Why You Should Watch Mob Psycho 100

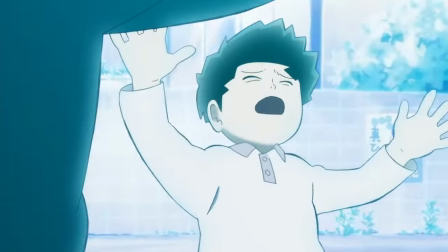He grew up terrified of upsetting Mob in any way, for fear that Mob would lose control of his powers like he did in one instance from their childhood.
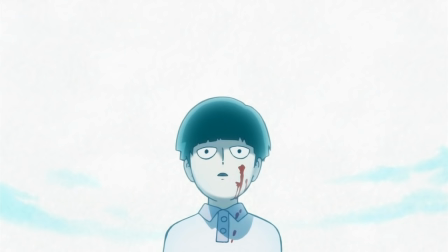I don't want to say too much about where this plot thread goes, but suffice to say it makes for some of the most compelling character moments in the entire show.
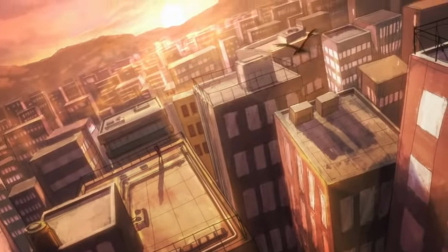The world of Mob Psycho is also worth a mention. While One Punch Man parodies superhero fiction in general,
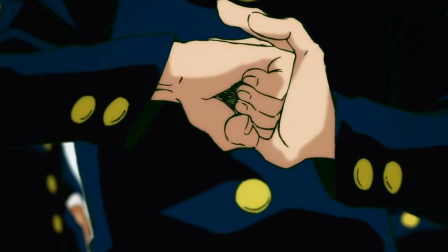Mob Psycho is much more an acute parody of traditional shounen high school slash yankee style manga, hearkening back to things like Yu Yu Hakusho and JoJo's Part 4.
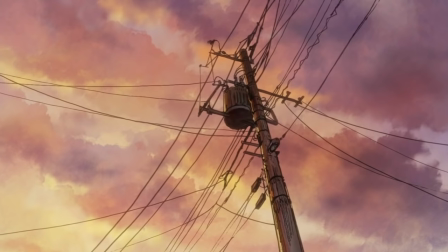It takes place in contemporary suburban Japan, and while this particular setting has been done to death in anime,
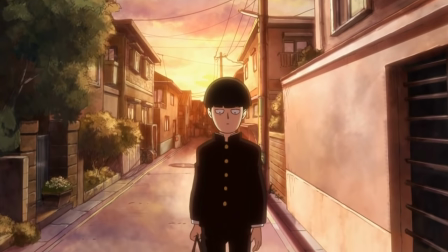it's the very particular and bizarre spin the show takes on it that keeps it feeling fresh and original.
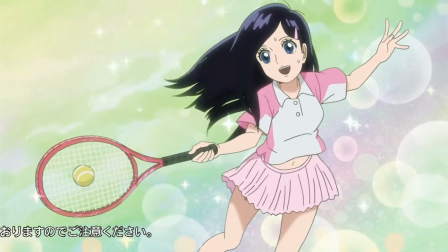There's a constant stream of bizarre little people and subcultures for mob to encounter,
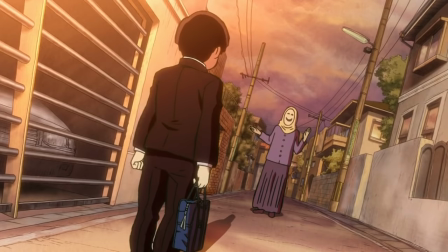like in episode 3 when he gets mixed up in the sinister and strange lol cults,
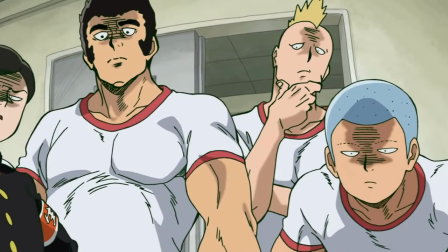or in episode 2 when we're introduced to the awesome Body Improvement Club.
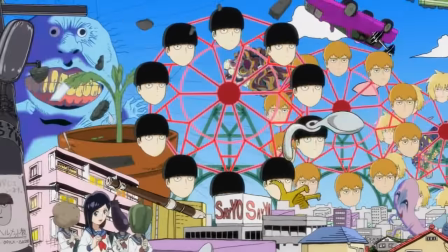There's actually a really surprisingly large cast for a 12 episode series, but each new incidental character brings their own quirky and unique flavor.
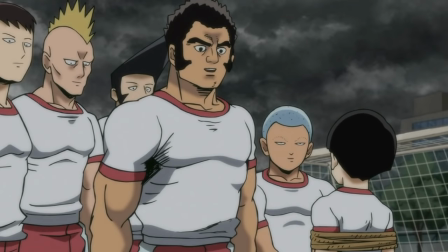The Body Improvement Club, for example, while being a bunch of buff jocks, also seem really kind-hearted and averse to violence,
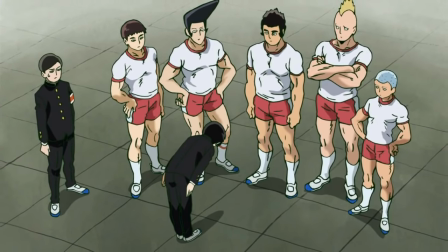happily accepting Mob into their ranks despite his diminutu of stature, and encouraging him on his ongoing struggle to get in shape.
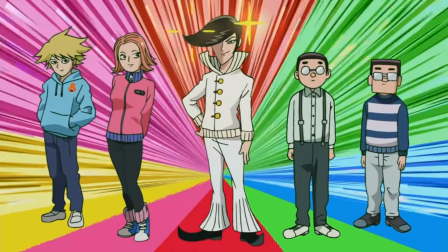And there's a lot of little characters like this, Dimple, Tomei, Tenga,
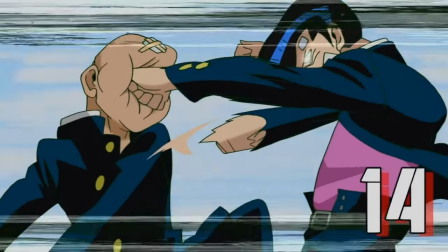none of them get an especially high amount of screen time, but everything we get from them lets us know exactly who they are,
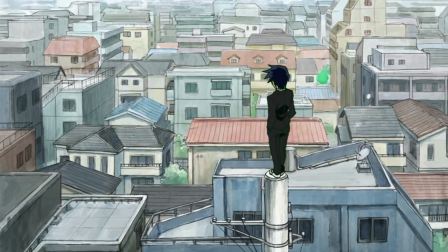and precisely what's important to them. This all gives Mob's World a distinctly light and offbeat, but densely layered feel.
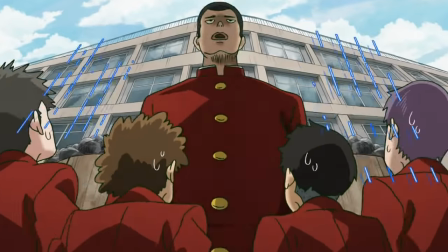It gives the sense that around every corner some bizarre new little take on contemporary suburban life is waiting to be discovered.
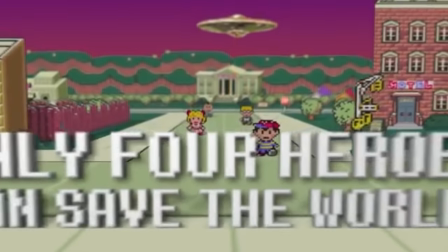It actually reminds me a lot of the Earthbound slash Mother video game series.
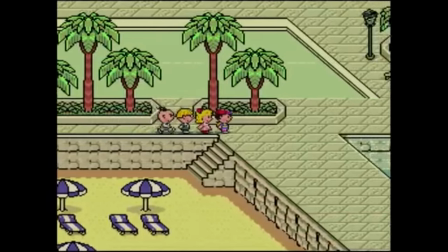I couldn't find any mention of it in interviews, but I wouldn't be surprised if one had taken influence from those games.
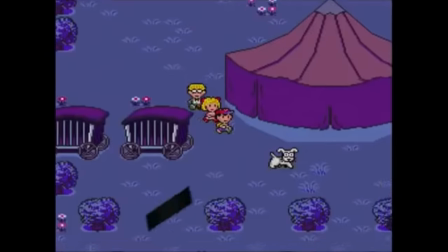Apart from both being coming-of-age stories featuring psychic powers, both have the same insane twisted take on contemporary suburbia.
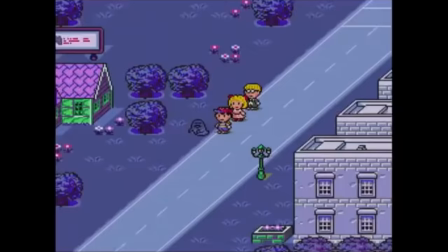And this goes a long way in elevating the environments of both series into something beautifully distinct and memorable.
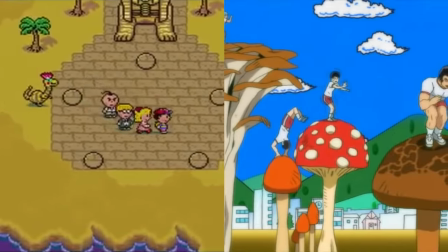Suffice to say, if you enjoy either of these series, then the other is highly likely to appeal to you, too.
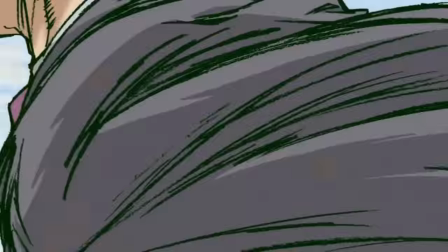This same offbeat feel also resonates with a lot of the comedy, which is delivered with one's trademark use of misdirection and some really terrific editing.
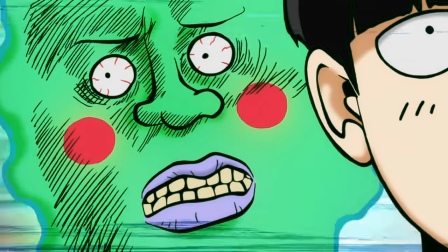And not only are the jokes good, but a lot of them give us a little more insight into Mob as a character,
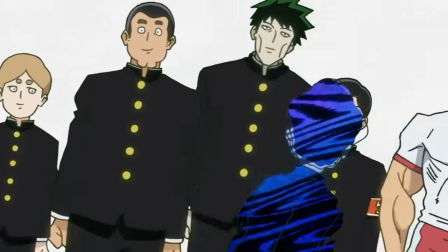like right at the end of episode 2, where, for the entire episode,
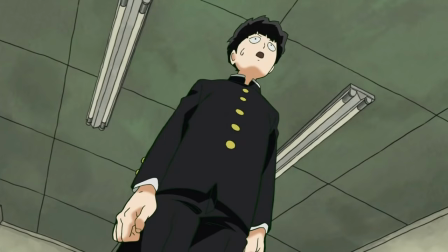it's been heavily suggested that Mob's going to join the telepathy club, only to have him join the body improvement club instead.
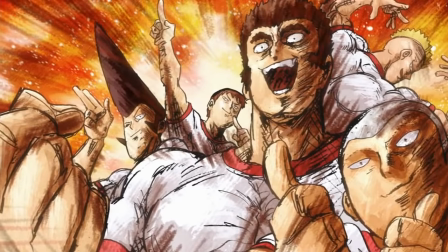It's funny, but it also highlights Mob's desire to improve himself rather than rely on his natural abilities.
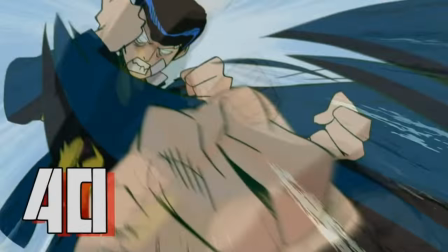I think one of the main things that helps Mob Psycho's humor so much is the extreme amount of emphasis it places on visual. comedy,
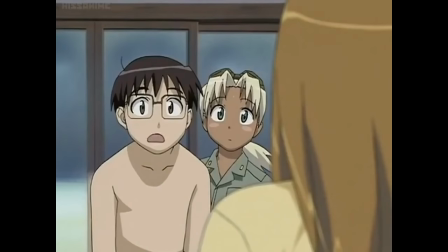which is cool because a lot of anime tends to focus on situational dialogue-driven humor instead,
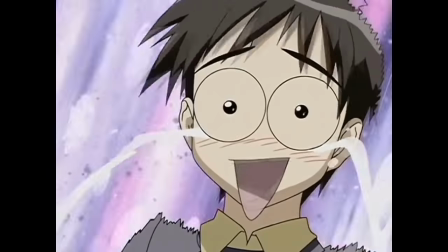which is totally fine, but it does lead to a lot of comedy in anime looking nearly identical,
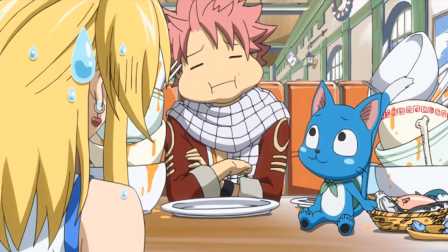with an overabundance of sweat drops and whatever the hell you call this facial expression.
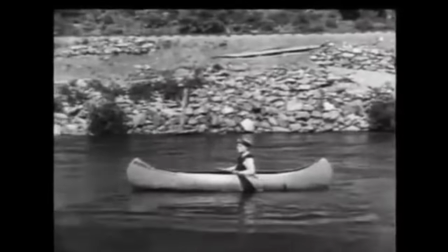When I say visual comedy, I mean the kind that originated with performers like Buster Keating or the Marx Brothers.
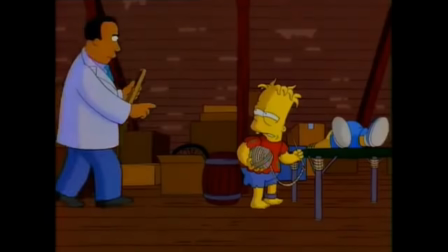Comedy delivered through actions and visuals with very little dialogue. I think The Simpsons at its strongest was exceptional for this kind of humor,
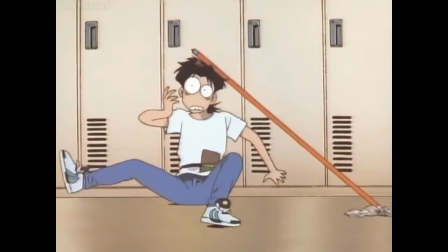but the 90s OVA series Golden Boy is also a total masterclass in it,
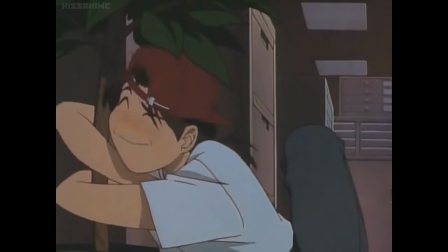being a total riot just due to how good a grasp the animators have of drawing humor.
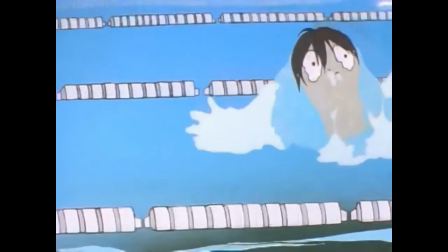And if you want to see the perfect example of this, just go watch the swimming clip from episode 4. It destroys me every time.
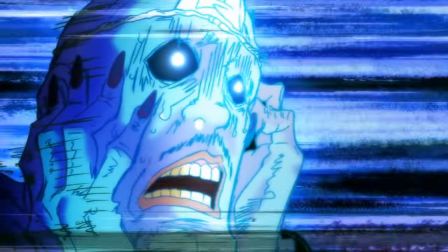This same attention to detail is present in Mob Psycho. The visuals are pushed so far for comedic value that the show regularly cracks me up with barely a line of dialogue,
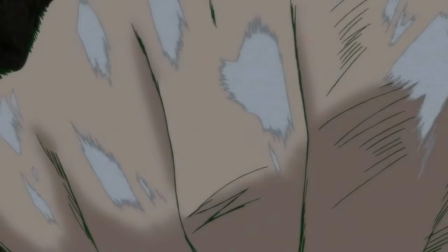such as any scene with Mob working out or Reagan pulling out one of his signature attacks.
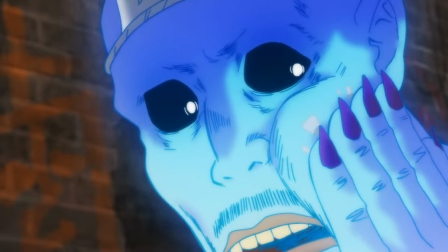This style of comedy is turning into somewhat of a lost art in anime nowadays,
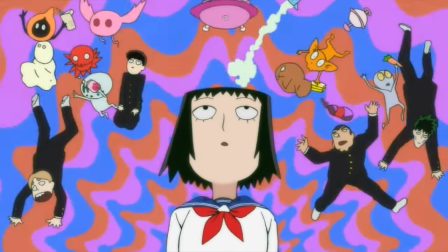and it's encouraging to see a high-production show like Mob Psycho lean so heavily into it.